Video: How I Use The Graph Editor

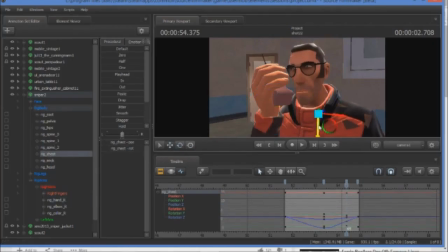So now I'm moving the chest a little more, making sure that it's still downwards. Because I added the keyframe to the second to last position, it started moving him backwards towards his previous location.
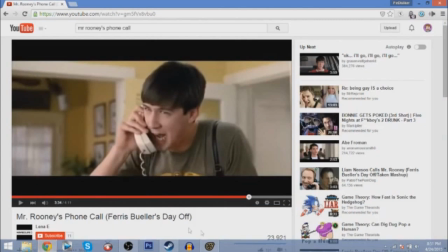And generally you don't want that. That's a mistake I made that I end up correcting later.
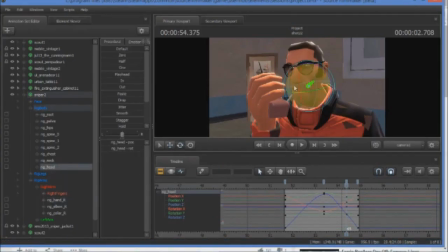Trying to make more head movements in order to make it more realistic and keeping the model less stiff.
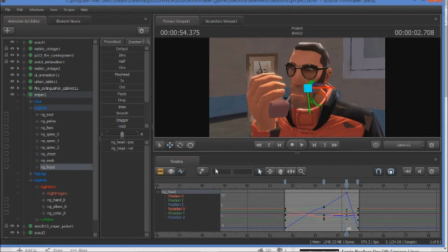And I move the chest forward, which means that I want to move the head back and try and keep it in the general right position.
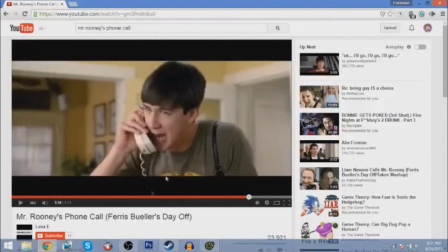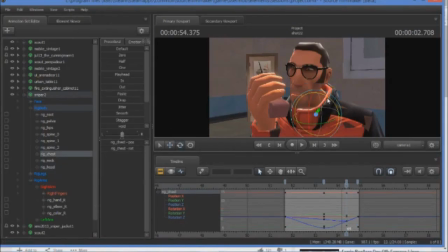Yep, gotta keep that shoulder up. And this is the keyframe I was talking about earlier. I fixed that, and I basically copy and paste, and then give a slight movement afterwards.
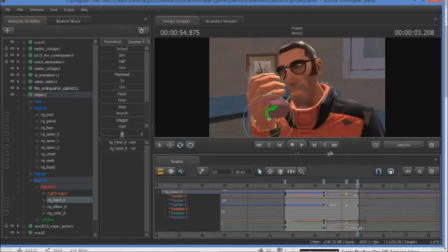Cut key, copy key, paste key. And I do that with all three positions. I don't know why I pressed the collar. I guess I was just looking for the right location.
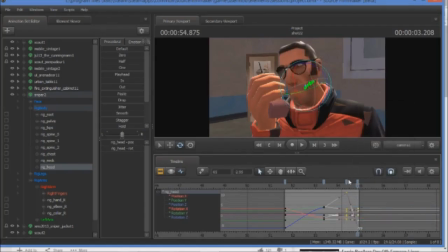Alright. And now I copy the keyframe and paste it back in that position.
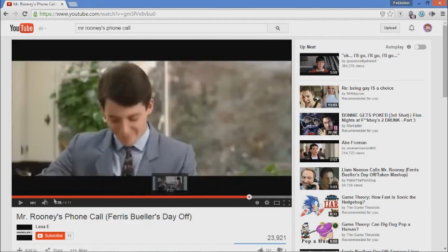And as you can see, there's not much movement for Cameron, but you still want some movement in between.
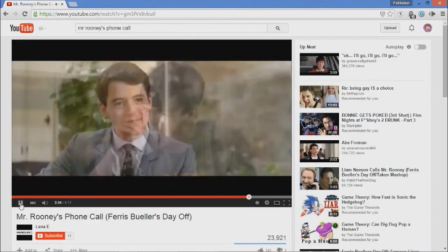So that's why you always need a keyframe at the end if you're using the graph editor.
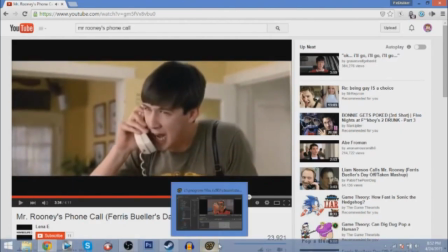Otherwise, he'll just be still for that split second. And you don't want that.
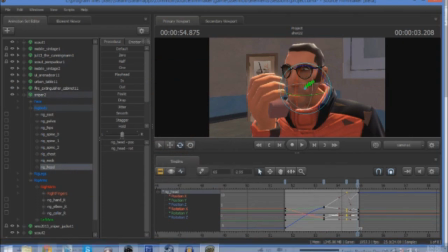You want to keep him moving constantly. So now I'm moving the hand a little bit. Just a little bit, slight movement.
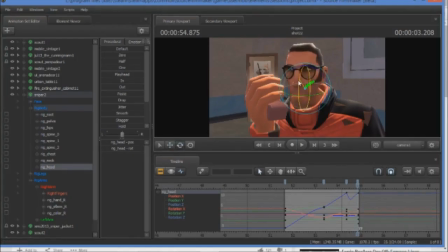Same for the head. I'm gonna rotate it a little bit. We don't need the same movements in the same direction. Generally, for realism, it's best to move them in different ways. So I'm actually moving the head up a little bit.
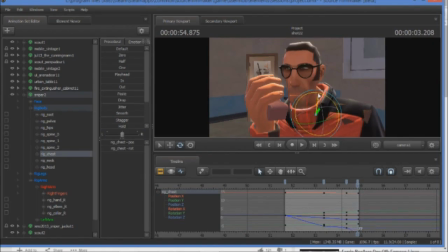And I'm gonna rotate the chest a little bit.
Rooney, I don't have all day to bark at you, so I'm gonna make this short and
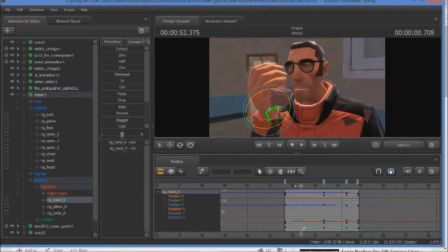I don't do much different from here. I'm just, well, actually,
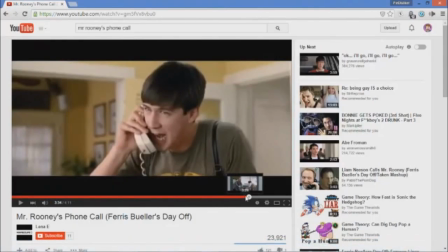in between the first and second keyframe, there is a large area of empty space. So he's moving and he's making one movement. And I don't necessarily want just that one movement.
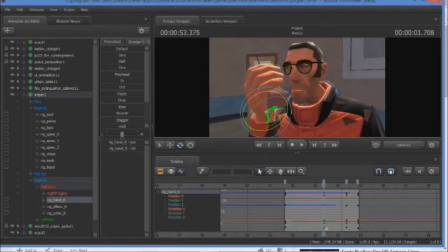So I add a different keyframe in between those two to make it a little more realistic. But here I'm just adjusting for the location because I want him to be a little closer to the camera. I'm trying to figure out what looks best.
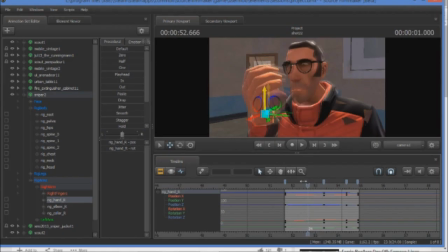Yep, move that hand down.